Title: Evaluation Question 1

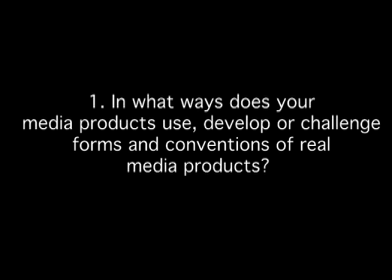In what ways does your media product use, develop, or challenge forms and conventions of real media products? Our media product has challenged and developed conventions used in the indie genre to ensure we are appealing to our target audience through the use of narrative,
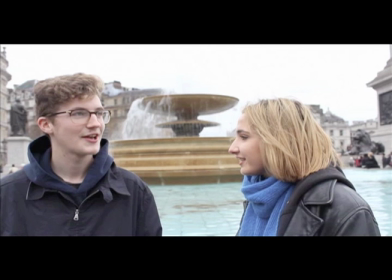mise en scene, editing, and camera work.
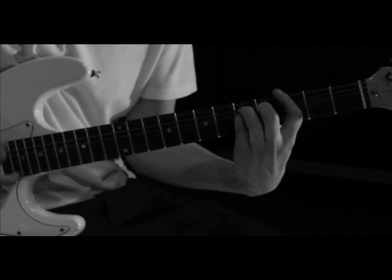The main conventions of the genre are instruments, casual costume for the characters,
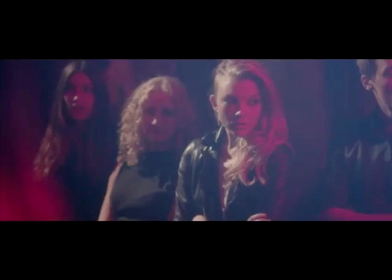monochrome visuals, the blend of narrative and a live performance.
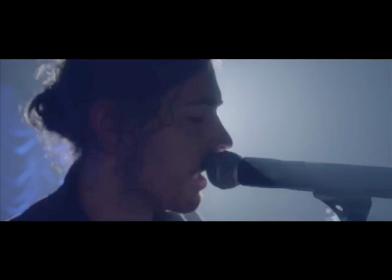In addition to this, other generic conventions is the representation of the sex,
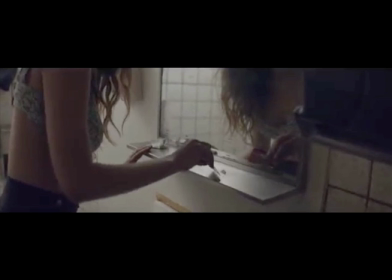drugs, and alcohol theme, which is a dominant ideology in the indie genre.
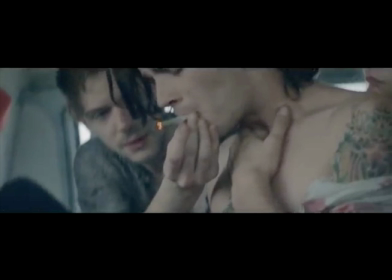Furthermore, from the mise en scene, we focus on the bed projections and shots in London.
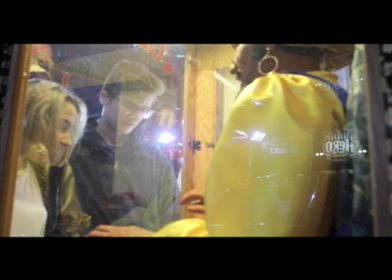However, we challenged the genre by including narrative in the music video with no use of ambient sound.
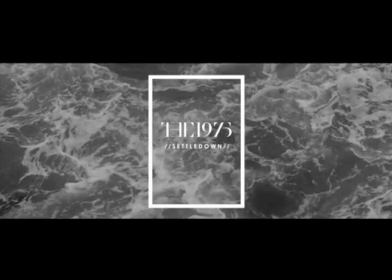The 1975 Settle Down included ambient sound of crashing waves to indicate the disequilibrium in the narrative of their music video.
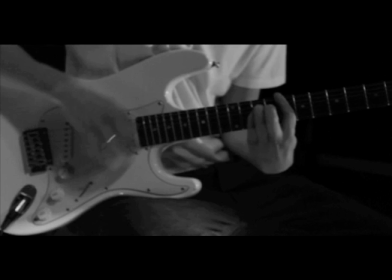Throughout our production, there are many extreme close-up shots and mid-shots of instruments being played by the artists.
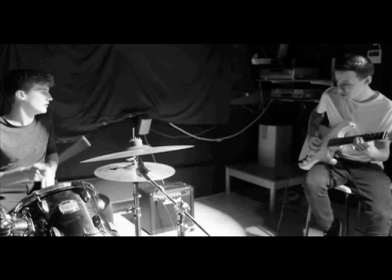The instruments included bass, drum, guitars, and mic stands.
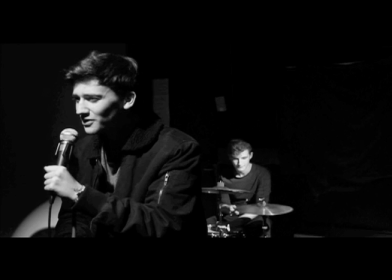These are all props which are conventional to the indie genre because it can create a mise en scene that will appeal to an indie audience.
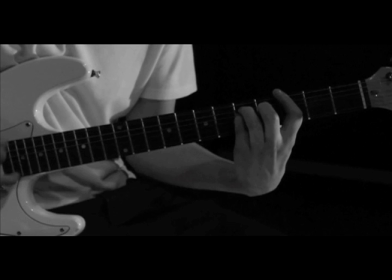This is present in my key changes from my primary research of the indie genre.
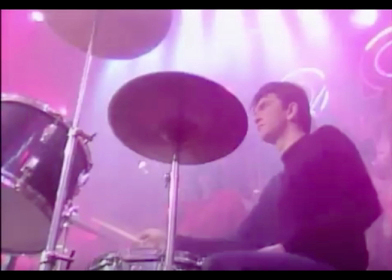In the 1980s, The Smiths' What Difference Does It Make music video included these props.
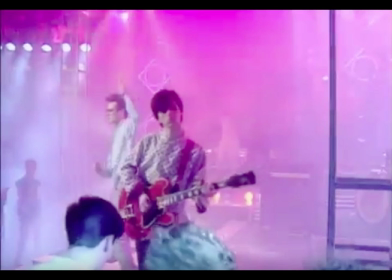This is because throughout the indie genre era, it shows the audience that the main focus of the artist is on the music element rather than the mise en scene,
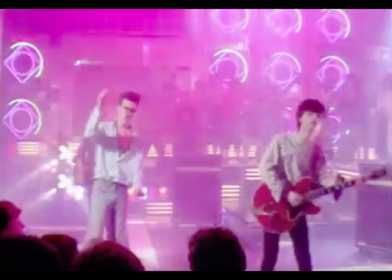which we were reinforcing this idea to our target audience. Furthermore, our target audience can identify with the use of props from the artist,
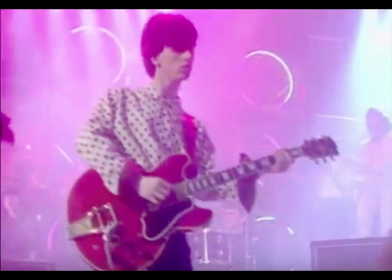as it is commonly used throughout the indie genre, which can be applied to the uses and gratification theory.
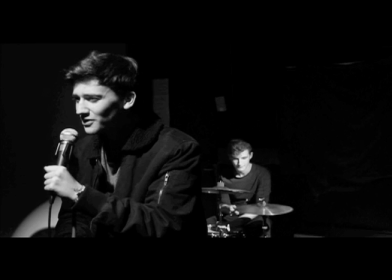Andrew Goodwin music video theory can be applied to our final product,
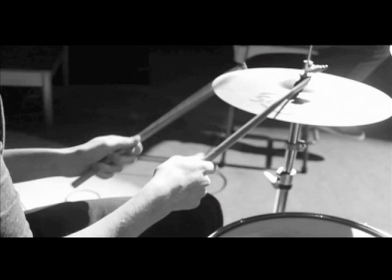as we ensured there was a relationship created between the visuals and the soundtrack.
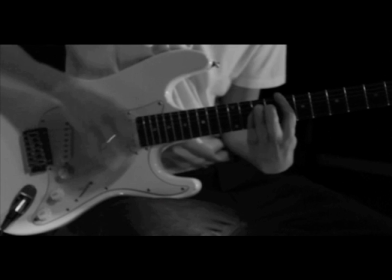Thus, during the editing process, the instruments being played is the exact timing on the soundtrack,
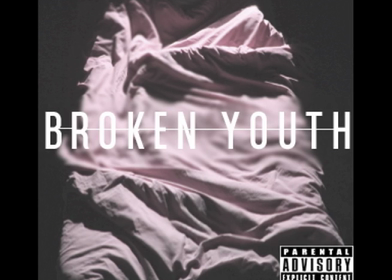which made our music video more realistic. Within our digipack and advertisement, we did not include any images of the instruments,
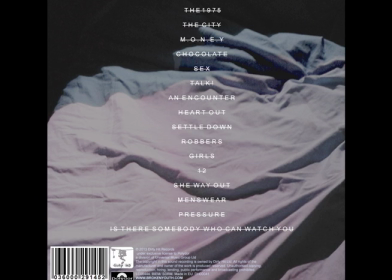as we wanted the main focus to be on our narrative for the active audience.
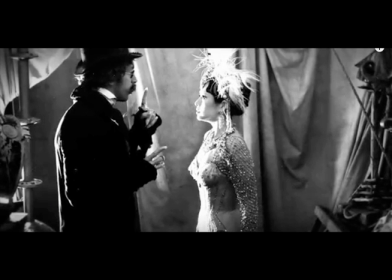For example, Coldplay Magic music video had a narrative which highlights the issues of an abusive relationship and finding true love.
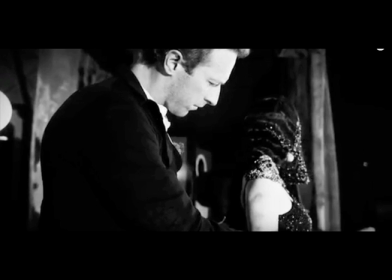This is conventional as it allows the indie artist to create a narrative to have a hermeneutical
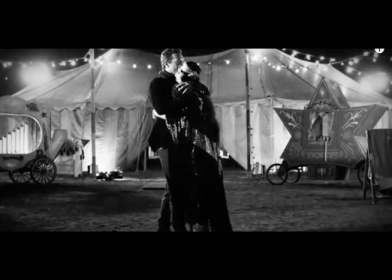codes which can connote mystery for the audience and engage the audience with the production.
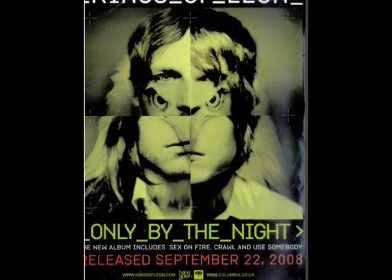In addition to this, the Kings of Leon Only by the Night advertisement from my textual analysis research and the
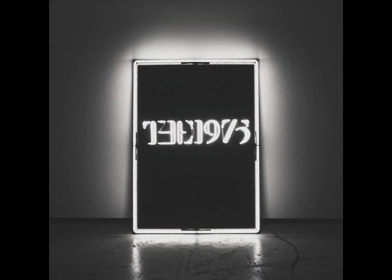1975 self-titled digipack did not include instruments in their final auxiliary products. This is because a dominant audience is able to associate with the generic
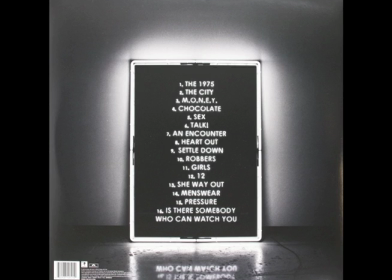indie codes with the music video has it stereotypical to the genre, which
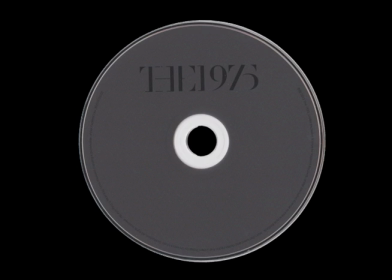conforms to the reception theory, as we are fulfilling these expectations for the active audience by using instruments in our music video.
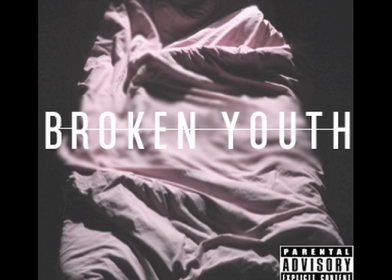Therefore, the images used on our digipack was a pink bed, and this is an intertextual sign to the relationship issues between the young couple in our narrative. This also reinforces another convention of the indie genre, which is sex, drugs, and alcohol.
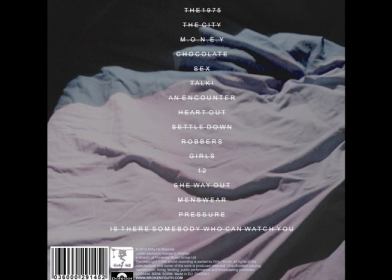This is because the bed can also connote the sexual issues in the relationship.
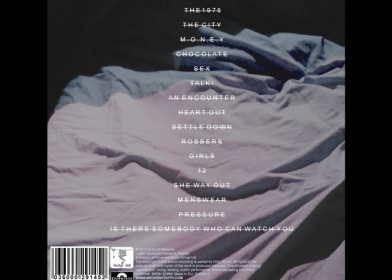However, we challenged the generic indie convention of using monochrome visuals throughout our music video by using
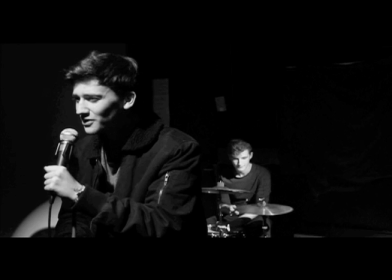part monochrome visuals for the live performance and the natural color of the footage for the narrative.
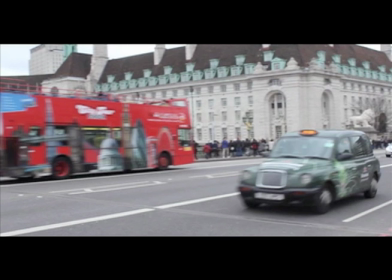This created binary oppositions, and it also had the intertextual reference to the mood of that scene.
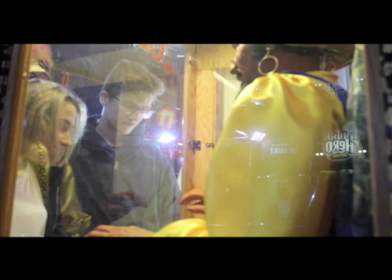For example, the natural color of the footage, which denotes the arcade, the carousel, and London,
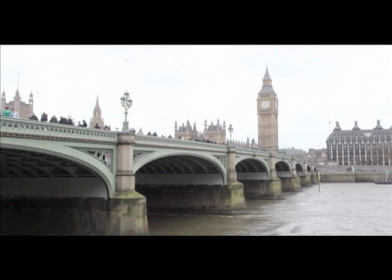is bright and colorful, connoting the romantic and joyful relationship between the couple, while the monochrome visuals represent
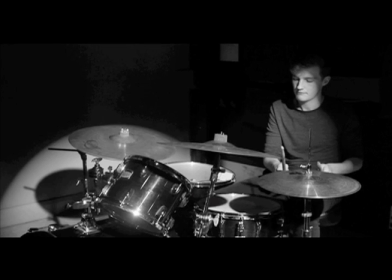only the narrative and allows the audience to recognize the explicit lyrics of the soundtrack, thus highlighting another indie convention of the artist,
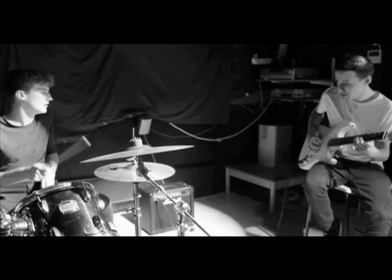as the artist tends to focus on their personal struggles in the lyrics.
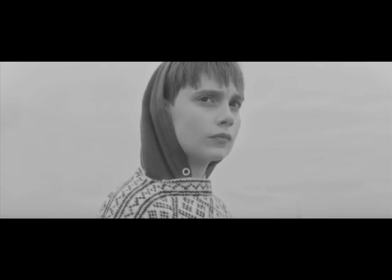For example, the 1975 Settle Down music video
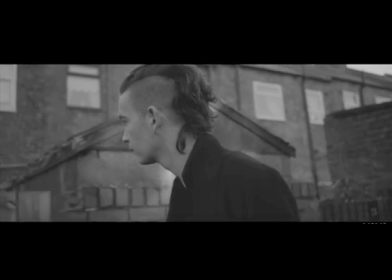referred to the main character's struggle with homosexuality.
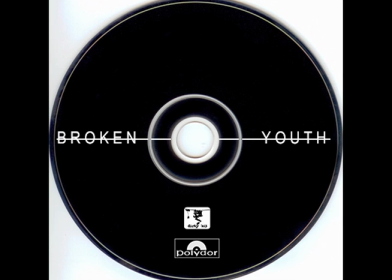Within our ancillary products, we continue to use the monochrome visuals within the CD cover of our digipack to establish continuity with the ancillary products and the music video production.
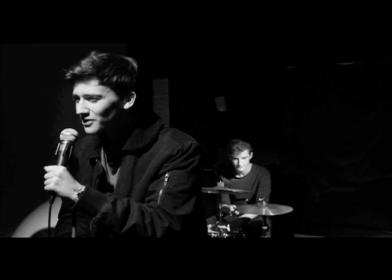This is represented in the indie genre as The Killers' Day and Age
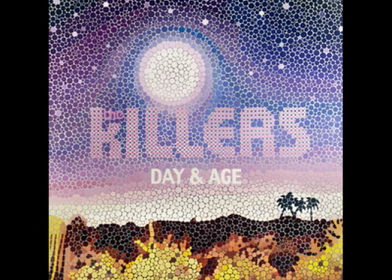digipack had a similar mission scene to their music video Humans,
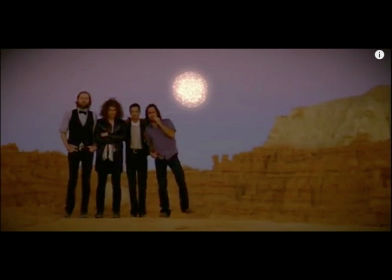which was an abandoned desert. This can allow the audience to associate a relationship between the products.
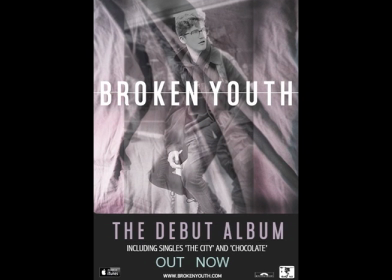In the magazine advertisement, the background and some of the typography is white, reinforcing the monochrome theme, while some of the typography is washed out with light blue and light pinks to create a contrast.
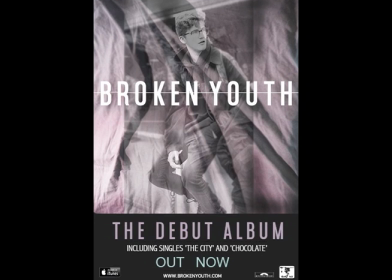Therefore, the audience has been injected with these ideologies that the monochrome visuals are associated with the indie genre, such as the indie artists from my research, Bands of Horses,
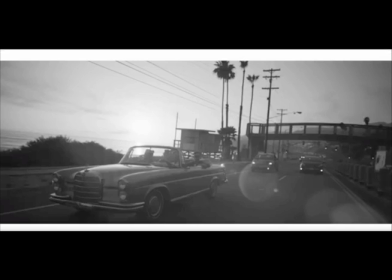The Funeral, and The Neighborhood's Sweater Weather music video. Indie genre ideologies are sex, drugs, and alcohol.
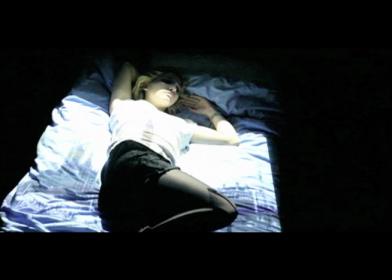In our final product, we use a female character to represent the sex reference to this theme. However, we had to be aware of our certification for our media product, which was 15.
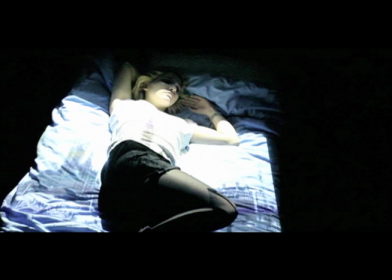Therefore, following the guidelines from the BBFC, British Board of Classification,
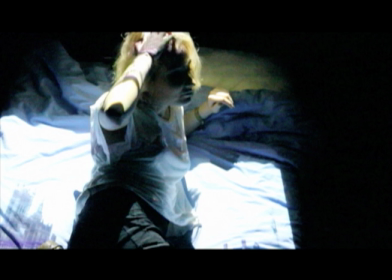sexual activity and drug references should not be focused on, as it will not be appropriate for our target audience. Therefore, within the narrative, we did not focus on the explicit reference to drugs in the lyrics.
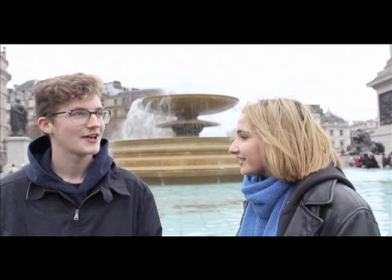The female character's costume is an oversized white t-shirt,
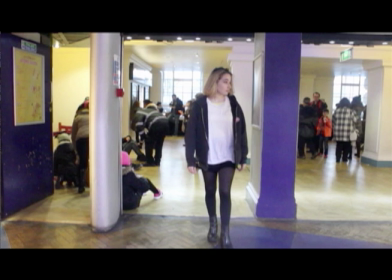which reinforces her grunge style and her vulnerability to the audience. Thus, we use mid-shots of the female character lying in the bed in an erotic manner.
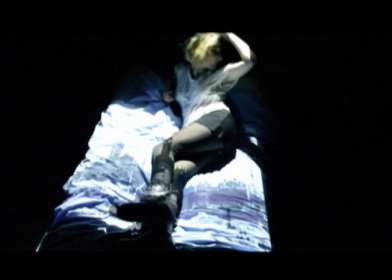This means the audience can view her as a sexual object, forcing the Props 8 character theory,
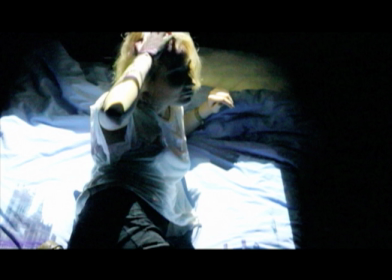as the female character can be identified as a damsel in distress role within the final media product. Furthermore, the Laura Mulvey male gaze theory can be applied,
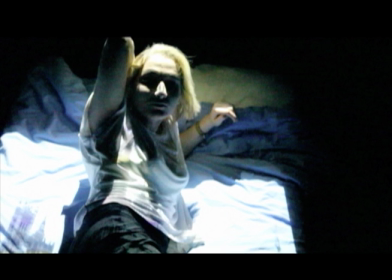as the audience is viewing the female character as being sexualized. This will be an appeal to our production for our target audience. This is another dominant ideology represented in our music video,
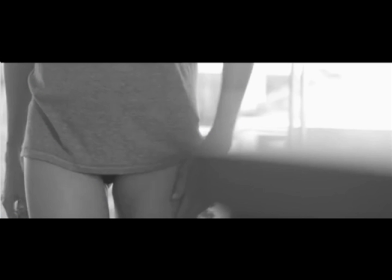which is present in The Crooks' Bad Habit music video, and this music video consisted of a naked woman.